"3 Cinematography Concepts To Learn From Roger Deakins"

When it comes to studying cinematography, it just makes the most sense to me to study the best in the industry, aka Roger Deakins.
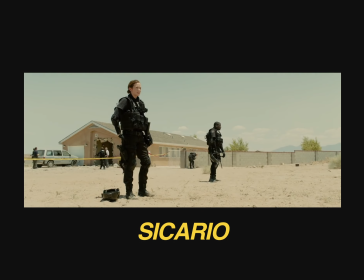So we're going to talk through Sicario together, and we're going to pull concepts from it that anyone can learn from, whether you're a beginner or a seasoned veteran. So let's get into it. So the first concept I want to get into centers around the composition in this movie. And honestly, there's a ton of different notes we can take from the composition in this movie. For one, how to make a shot of four people actually look compelling.
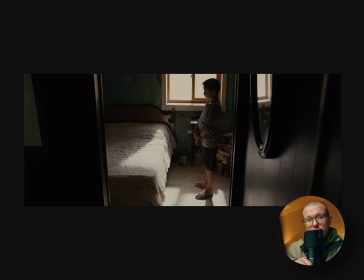Or another one is, are the amazing contextual inserts that are in this movie that are just done so well, or even the brilliant use of negative space. But what I really want to focus on are the highly effective video portraits in this movie. Now, when I say portraits, you're probably thinking about the worst senior photos you've ever seen. But when it comes to the portraits in Sicario, they're nothing alike. You see, these are highly effective one-shots of characters, and every video portrait, if you will,
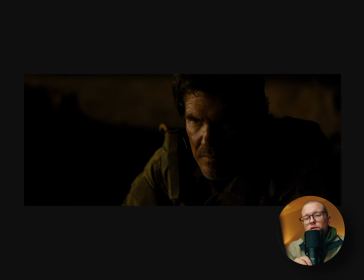in this movie conveys an intense amount of emotion and really gives us an inside look into whatever the character is feeling in that moment. Obviously, Roger Deakins uses this technique really well. Sometimes you don't even have to see the character's face to understand what they're actually feeling.
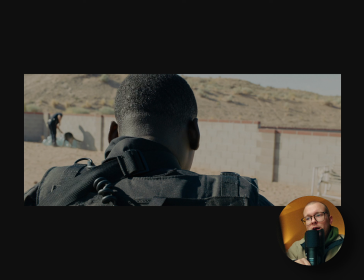Like in these shots when the FBI raids the house and obviously what they find is just horrible.
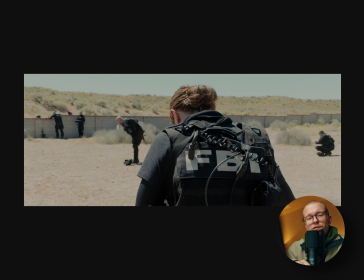But we can tell what the characters are feeling just from these shots from behind them. And yes there are different contextual shots within that so the entirety of the scene really drives on that feeling.
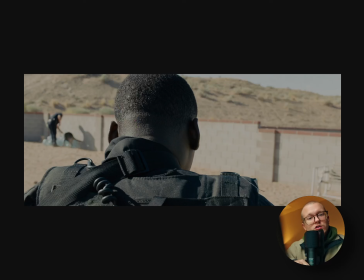But I think it's a really unique approach to get these shots of the back of the characters as they're walking
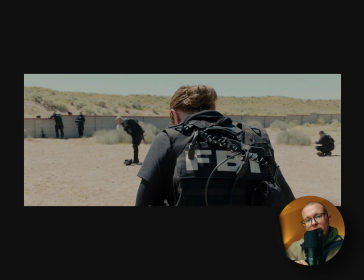out of the house trying to turn their backs to the horror that they've actually just seen. But as our story arc continues throughout the movie of Sicario, these portraits continue to communicate more and more and more emotion and they just play a bigger role. But what I really like is how we keep coming back to these portraits of Kate, who's our main character.
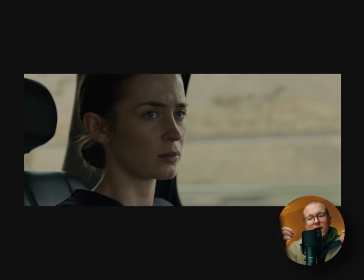And the deeper and deeper she goes into this like beast of a machine that she's playing a part in,
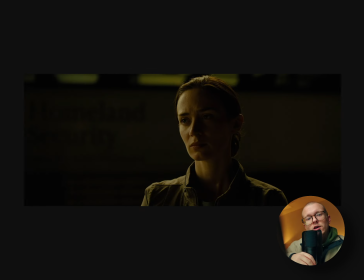the portraits and the one shots that keep going back to her show how she's feeling and
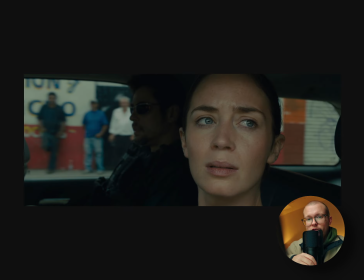the way that she's feeling is kind of how you start to feel as a viewer it's like
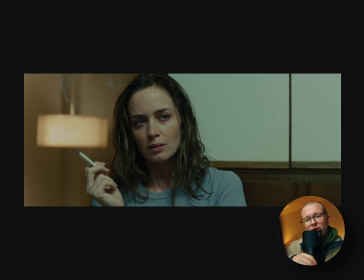the more unsettled that she feels about the situation the more unsettled you feel about the situation on that note as the movie is wrapping
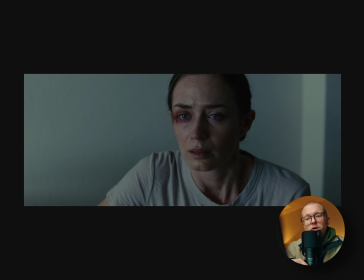up and we see Kate in her apartment it's really clear that the way that she's feeling is the way that we all feel she's been chewed up and spit out from this absolutely brutal situation and she's being confronted and sworn to secrecy. Now, I hope I'm not spoiling anything here, but it's just clear at the end of the movie, she's destroyed. And honestly, so are we as the viewer. I think when it comes to these portraits, it's a really brilliant storytelling tool. I mean, I think any filmmaker or cinematographer could use this storytelling tool of video portraits to drive home more emotion in your next video and give the viewers of your film a deeper understanding of what your characters are feeling. Now the next concept that I want to go over is more of a lighting approach and it's the element of a silhouette. Now this movie has plenty of brilliant silhouettes but the best of which is this kind of famous frame at dusk.
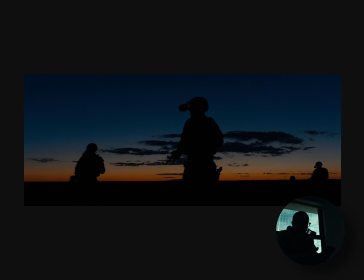I think this frame in particular is a perfect example of not doing too much right. They could have easily brought in additional lights and a bunch of different things but that's how it would really look in real life.